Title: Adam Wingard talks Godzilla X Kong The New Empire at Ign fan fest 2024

What's up everybody? I'm Damon Hatfield on the line with the director of the upcoming MonsterVerse epic, Godzilla Kong The New Empire, Adam Wingard. How's it going, Adam? It's going great. So first of all, the correct pronunciation we just established, it is just Godzilla Kong The New Empire. The X is silent. Is that right? That's right. You know, sometimes I call it GXK because it just sounds cool and it's easy to say and we always refer to the last film as GVK.
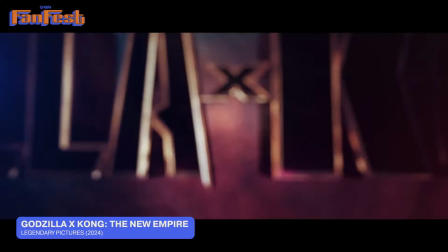(0:26)
So it's just People can say it however they want, though. But yeah, technically, Godzilla, Kong, The New Empire.
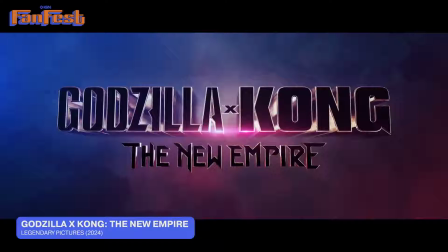(0:31)
But you'll probably hear me in the middle of this interview call it Godzilla X Kong at some point. Yeah, just in case anyone out there doesn't know, you also directed the previous film, Godzilla vs. Kong. And the end, the big battle at the end of that film, it was kind of a rock, paper, scissor situation where Godzilla beat Kong, Kong beat Mechagodzilla, and Mechagodzilla beat Godzilla. But Godzilla and Kong seem to come to a mutual understanding and respect at the end of that film. So how's their relationship going into the new empire? Well, they definitely came to an understanding.
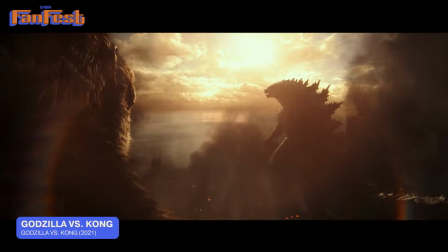(1:02)
But I think, you know, like the interpretation that I have at the end of GBK is that there's a truce, but it's an uneasy truce. You know, Godzilla acknowledges the fact that Kong saved the day there at the end. but really that exchange between the two titans if
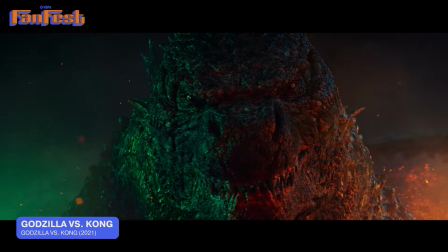(1:19)
there were subtitles going on when the monsters are looking at each other uh godzilla
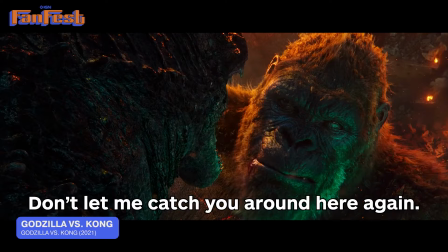(1:24)
would say all right you know like we're even for now but don't let me catch you around here again so where we leave that film and where we begin this one uh godzilla is still sort of
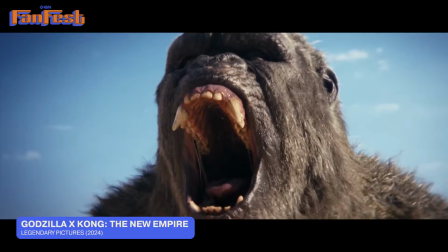(1:36)
the overseer of the surface world and kong is now he's overlooking the the hollow earth,
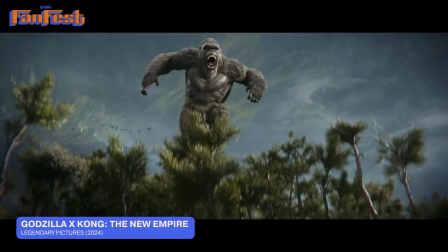(1:43)
the underworld. So you got Godzilla above, Kong below. And right now that's the state of things.
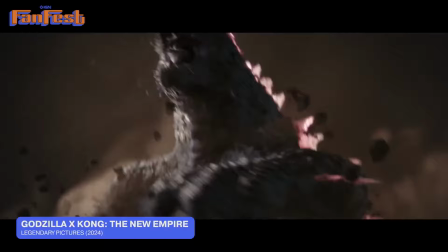(1:49)
Well, in the, in the trailers for this, we've seen Godzilla do something that we've never seen him before, just full on sprinting towards the camera. And there was a big reaction to that that really got the fans talking. Were you expecting such a big reaction to running Godzilla? Well, you know, that, that shot was actually the, one of the very first things I pitched for this movie.
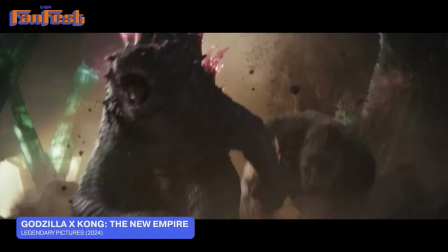(2:09)
That was, you know, I'd sort of had a bunch of the set pieces in mind, the general story, some of the new characters and that shot.
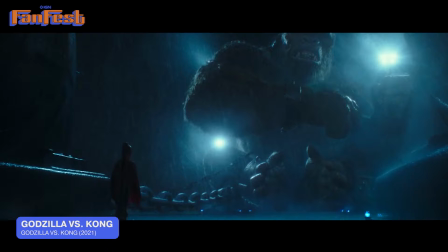(2:16)
And it's interesting because what you don't really realize is that, you know, scale is a tricky thing to capture in these movies.
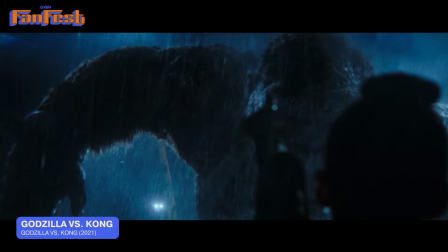(2:24)
And so much of it is about, you know, the, the Titans size and, you know, in general, you know, you usually depict that from, you know, very low angles and you kind of accentuate the slow motion of the moment to project the illusion of scale.
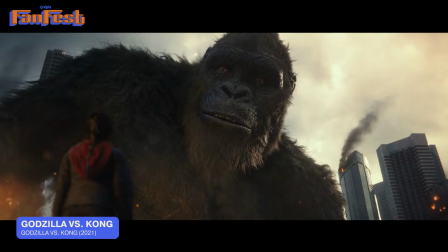(2:40)
That usually makes something look bigger when it's moving slower through the frame and objects are falling very slowly. But with this film, Godzilla is not just a monster that we're looking at in awe all the time.
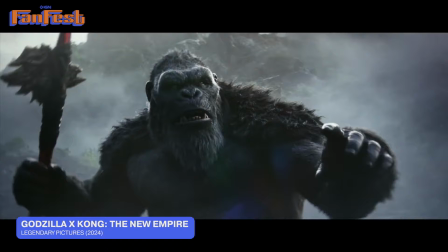(2:53)
So much of the Titan action is depicted at not just at the eye level of the monsters, but from their perspective. And if you were a monster battling, you know, another monster,
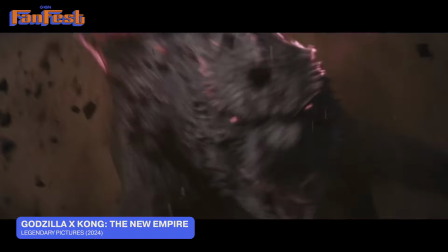(3:04)
you know, everything's going to look just like it does if i'm fighting somebody else it's going to be moving fast you know and godzilla is sprinting more than he's ever sprinted before because this is his evolved form he's athletic a little bit more in in the leg areas and uh you know so he does have a bit more of a a capacity to uh haul ass can you comment on godzilla's new shade of pink yeah it's it's interesting because on the last movie, Godzilla vs. Kong, it was really important to me to keep Godzilla consistent from King of Monsters
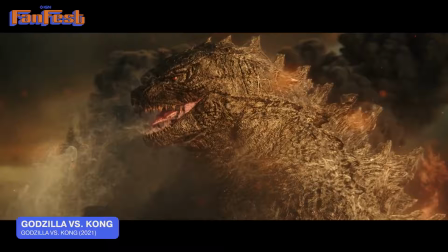(3:39)
so that there was a continuity in terms of whenever he's fighting with Kong,
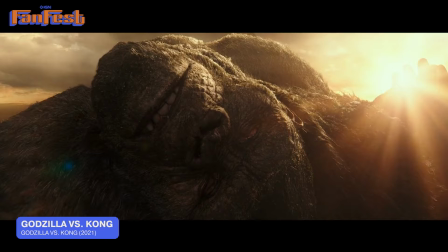(3:44)
I wanted it to feel like the Godzilla you know versus the Kong that you know.
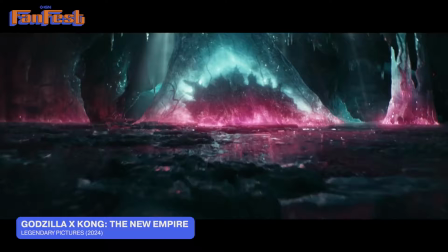(3:49)
I wanted it to be part of the major drive of the story, why Godzilla's getting this new look.